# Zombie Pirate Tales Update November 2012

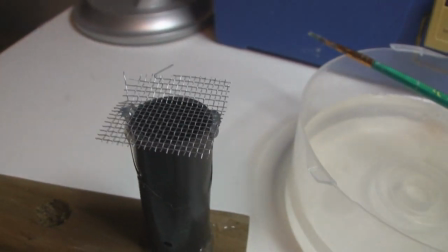4:12 and what I've done is I've added just a small metal screen on top so I can put all these little bits on here and these little bits when
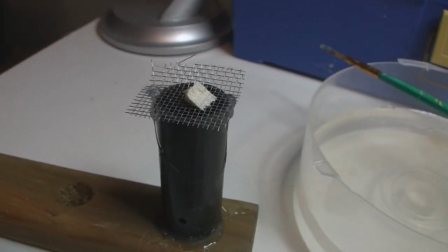4:21 I shoot them up should add hopefully a little bit more to the scene and then it will look more like a small explosion on the
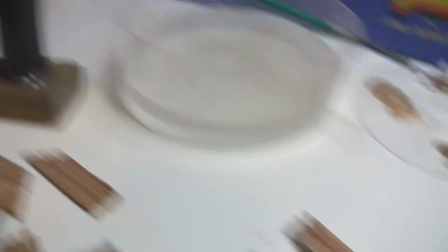4:30 wooden deck so anyway that's um that's what i got going on and uh
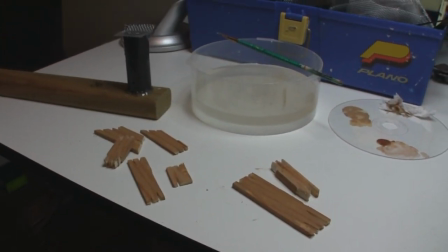4:35 we're gonna set things up and hopefully get this shot tonight okay so
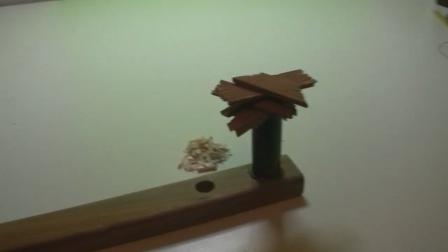4:39 here it is all set up and uh you can see here i've got a green screen behind
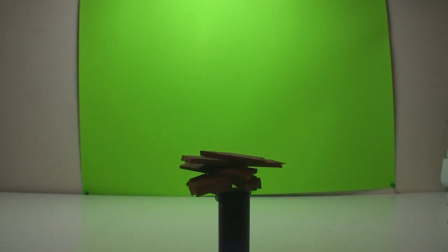4:45 there and got our wood all cut up and stacked
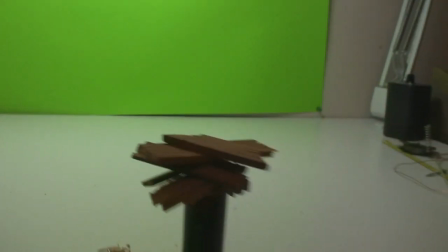4:49 and our little parts here so i'm gonna probably put the camera it's gonna
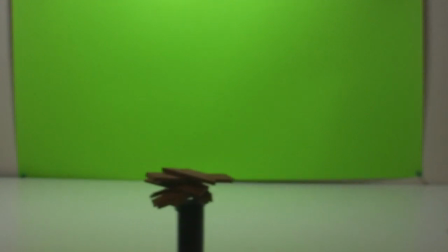4:55 be on this tripod somewhere back here and zoom in like this and
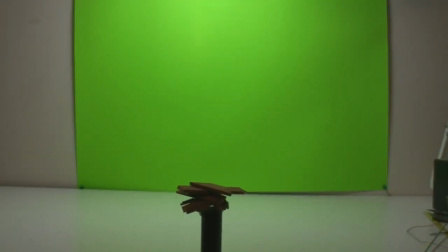5:02 hopefully it'll work also I've got this light as well
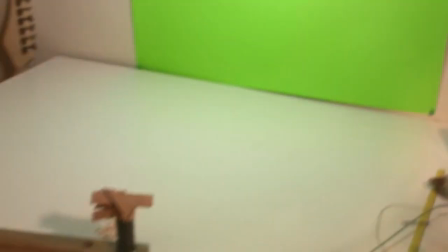5:08 that will has the proper gels to to light the scene so that the wood will have the
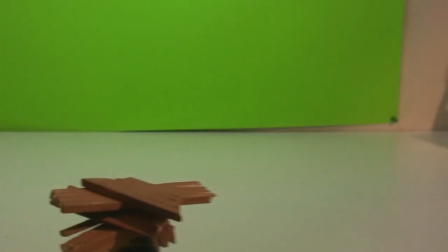5:14 same look, of course, as the rest of the set. Alright, there it is.
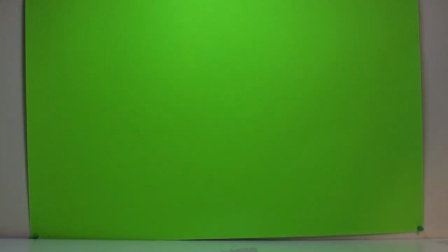5:21 There was a planet that went around the sun. There were other planets. They also went around the sun, too.
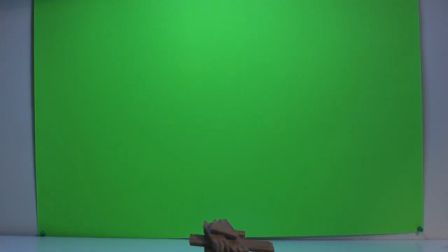5:38 But if we had been born in a much earlier age, no matter how great our dedication, we could not have understood what the sun was. we would not have known that there were others who are new years of patient observation
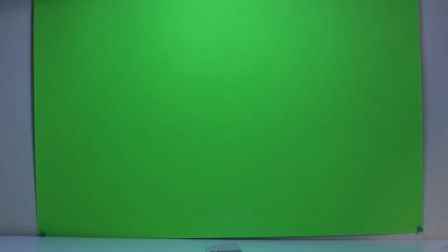5:52 and courage about the fire as natural as breathing years ago soon after the discovery we are wondering each other and talk we take dreams cold white far away light So,
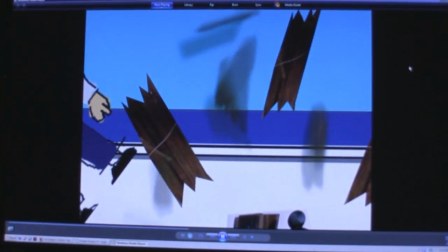6:12 here is the outcome of, see that?
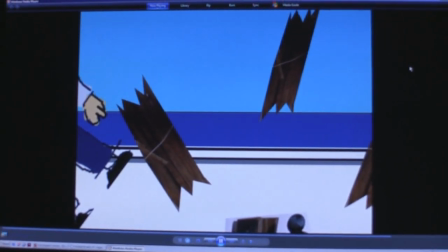6:20 That's the outcome of blasting air under those pieces of balsa and using green screen.
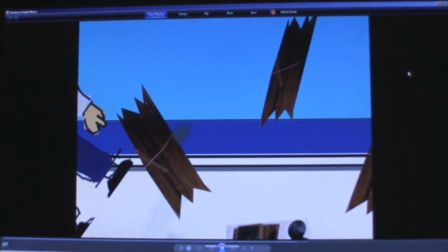6:27 But I don't really like it. I think it kind of, it just doesn't look right to me. It's just, the wood is too small in the frame.
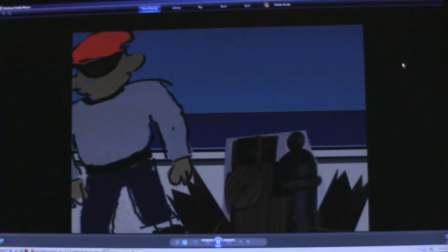6:37 I wanted it to be sort of bigger and to almost like cover the screen a lot because
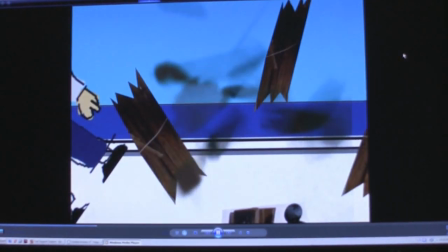6:42 I want to transition from this to the next shot and maybe I'll add like
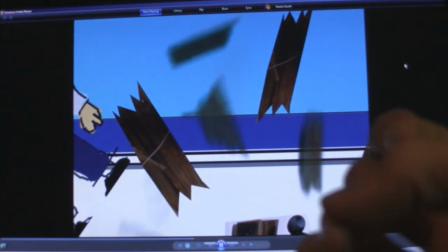6:47 a like a star or something something comical getting bigger
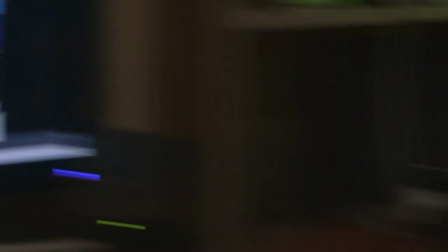6:52 I'm not really too sure and so what I decided to do
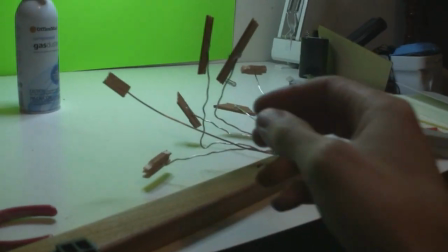6:57 was to to attach all the wood to some wire that I'm going to animate later on.
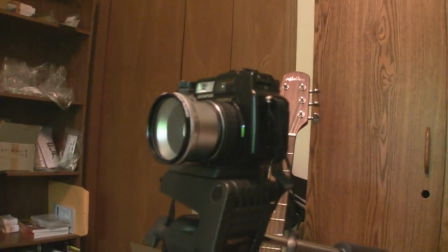7:08 I'm going to use the same camera that I used to shoot the rest of the film and do the animation.
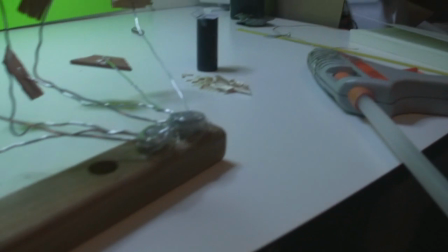7:14 So that's the idea and all I did was just use hot glue and hot glued everything to this piece of wood. And that's what we're going to do. So are you going to help me animate? Yep. Yep. What I can do, I guess I don't know what I can do. You don't know what you can do? I guess I can have this to do. If you want to. Okay. You want to make measurements? Yeah, then measure it. Alright, well say bye bye to everybody. Bye. Okay. Bye bye.